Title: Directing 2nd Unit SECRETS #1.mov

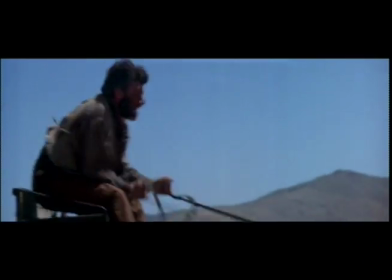0:18 The director asked me to shoot a low angle close up of the getaway driver against the sky. I thought that's a cheap TV technique.
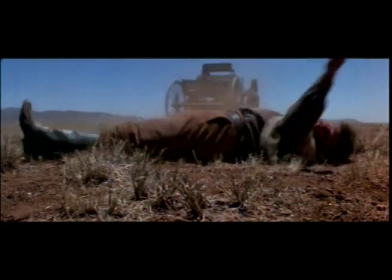0:25 Quigley is big screen adventure. So I shot this instead. I used a low tech dolly that we ran along 80 feet of pipe.
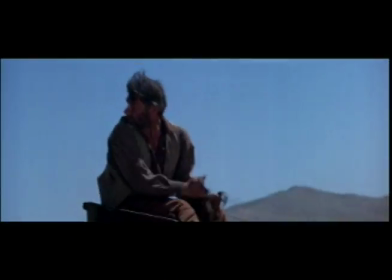0:33 I shot on a long lens and tracked fast, pivoting on the actor, keeping him center frame.
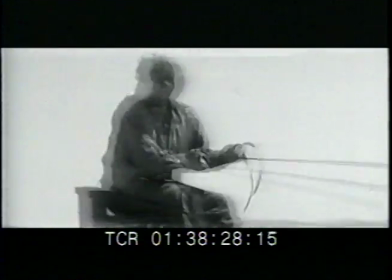0:38 I also slapped the camera film magazine to create the jitter effect, adding to the frenzy.
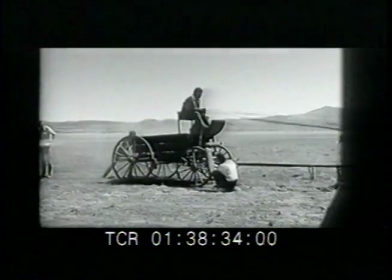0:44 Here is how we did it. The buckboard was stationary while crew members held the reins.
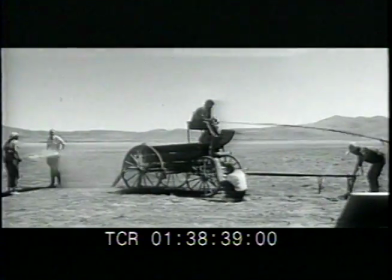0:48 The sound recordist recorded the actor's yells, and a shaker tray was used to create atmospheric dust.
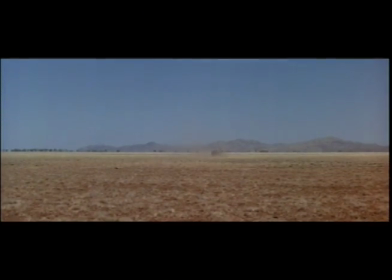0:55 I wanted the actor to actually fall into frame as the driverless buckboard gallops away. the actor was lying on a grip tray a foot above the camera on
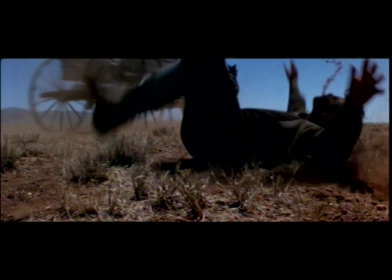1:03 cue he was literally poured over the camera into frame he had a mouthful of fake blood that I asked him to release as he faced
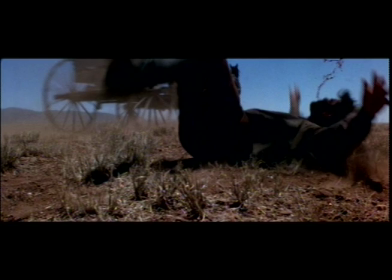1:11 the sky he nailed it in one take here's the scene again